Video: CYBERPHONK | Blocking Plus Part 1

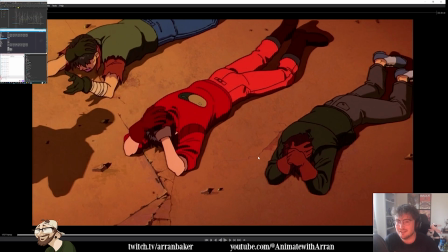Like they're choosing where to add it for timing and texture, but they're not locking in a certain frame rate, which actually works in my favor as well.
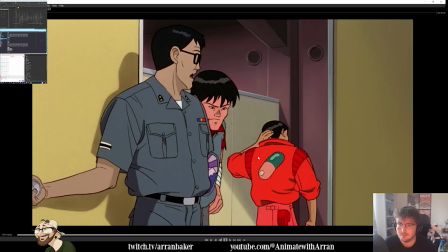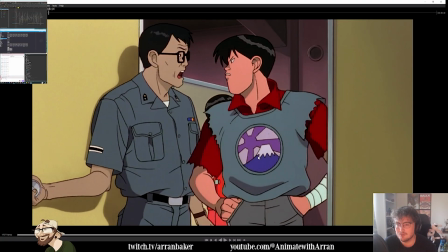And I just wanted to see like how he's turning and that kind of thing as well. So as he turns his body, is there much lead and follow?
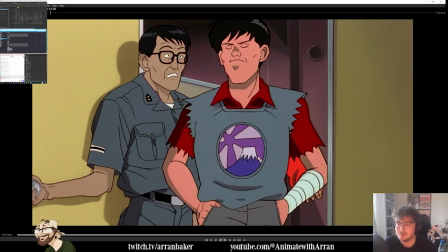No. Literally like 2 keys. It's on 2s. And within 2 frames, he's over the other side near enough.
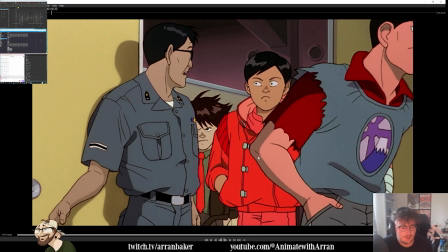There's a little bit of lead in the turn, and then the body kind of carries on through, but not much.
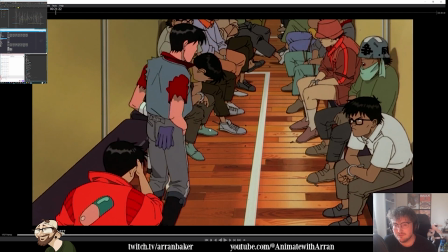But then you can see the little thing that Canada in the bottom left here does with his hand. So he anticipates up, then he hits into the brush. Now he's on 3s, which is interesting.
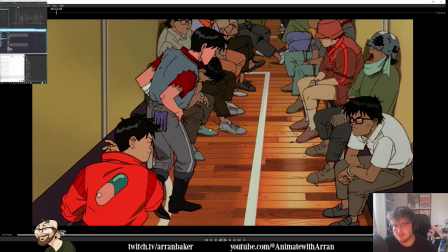1, 2, 3. 1, 2, 3. 1, 2, 3. That was a 2.
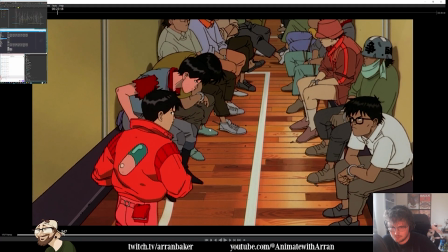That's a 3. So there's like variable 2s and 3s on the characters in here, which is interesting.
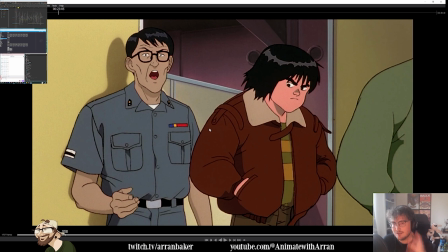And again, it's because they're not moving too much. There's not a lot of texture, so they're adding where there's more fidelity that happens with the hands, they add it onto the 2s. But then when there's not, then it's just the body doing these very slow shifts. So they don't need to add all this texture. So they slow down the frame rates.
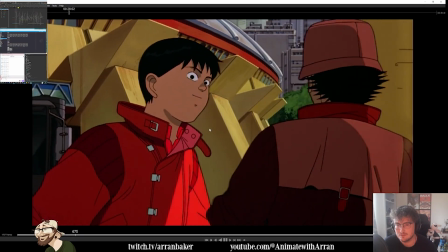And then I wanted to see this as well for the walking. I mean, they have a lot of chest swaying here as well.
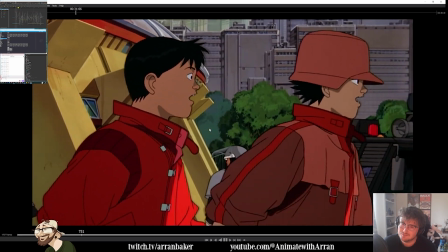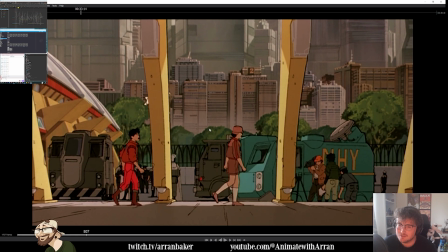But see how this is interesting. So see how the foreground is on 2s so that you don't get the foot sliding. but the background is on ones.
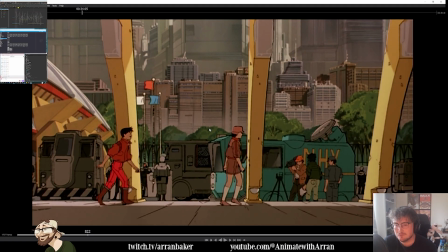So at no point do you feel like the characters are sliding on the floor, but essentially the whole foreground is sliding.
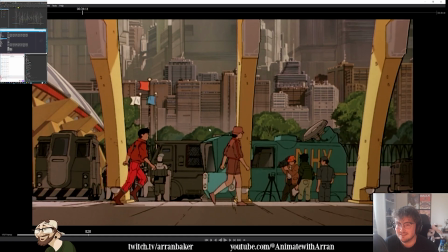You see there? How the whole thing is sliding. It's quite interesting.
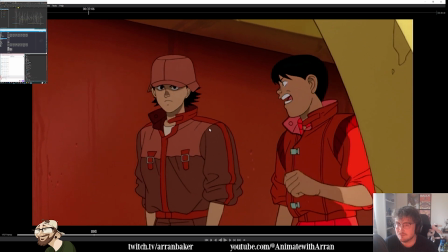And then you can see some of these movements in here on his arms, for instance. This feels definitely more like reference because of the way it's quite linear and it's quite smooth.
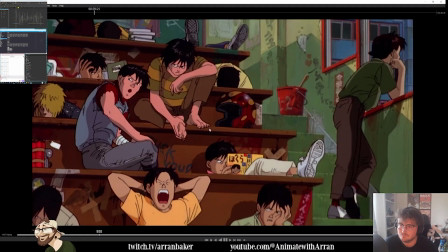And then, like, see how it's really interesting because, like, these movements in here feel a little bit more organic as they're slowly easing in and out.
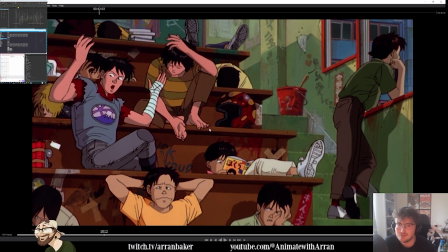But again, it feels quite linear still. And then as you have this turn, see how quickly he changes. Goes down, then twist. See that change? That's huge. And everything kind of hits into the same pose again.
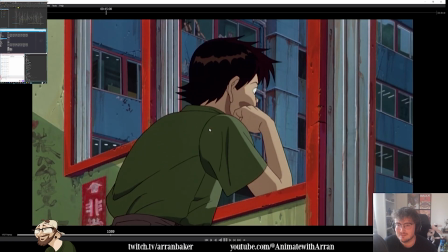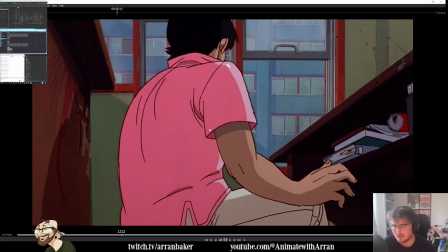Obviously, this is very old now. This was back in the 80s, this film.
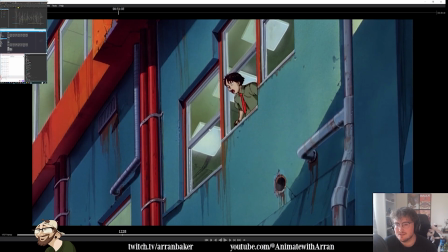But they it's interesting because like this is very much ahead of its time in terms of animation. This inspired many animations even to this day.
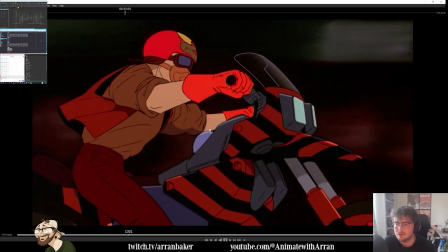But it's interesting just seeing the execution of it, and it's still a lot of it's still very pose to pose.
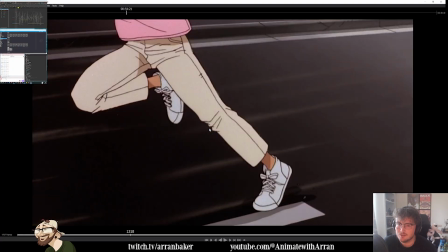But then we've got some interesting action in here now. So this is on ones.
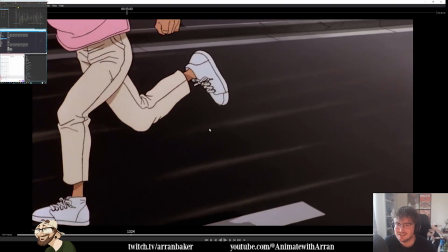Then it goes on to a 2 here. So see how he's suspending in the air. So then it holds on the 2.
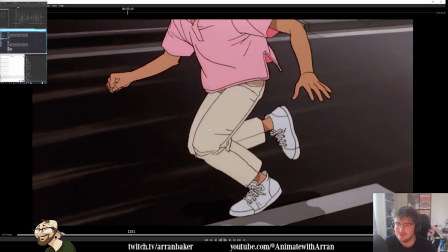Then it goes on to a 1, then a 2. That's on 2s, back into 1s.
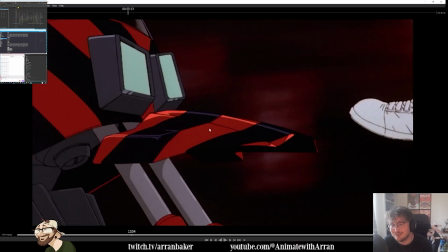So like it's varying all the time, in other words.
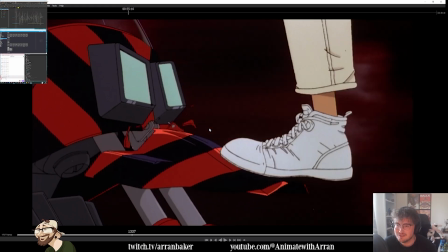So into the contact where it needs the fidelity, it goes onto the 1s, holds in the 2s.
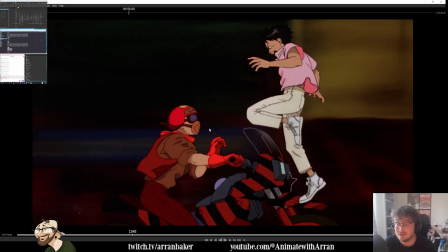Oh, there's a little texture in there where it's vibrating. So that's actually on 1s. Then we're holding on the 2.
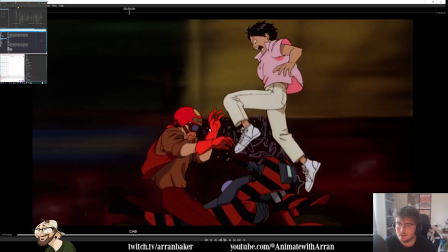This is all on 2s. In this bit here as we ease out. Then it goes on to 1 for the impact.
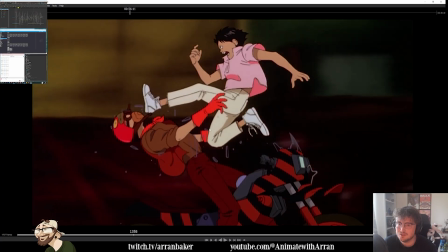And then as we hold in here, it goes back onto 2s.
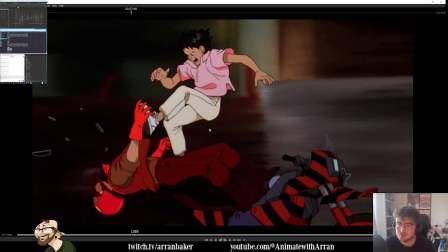Which is really cool.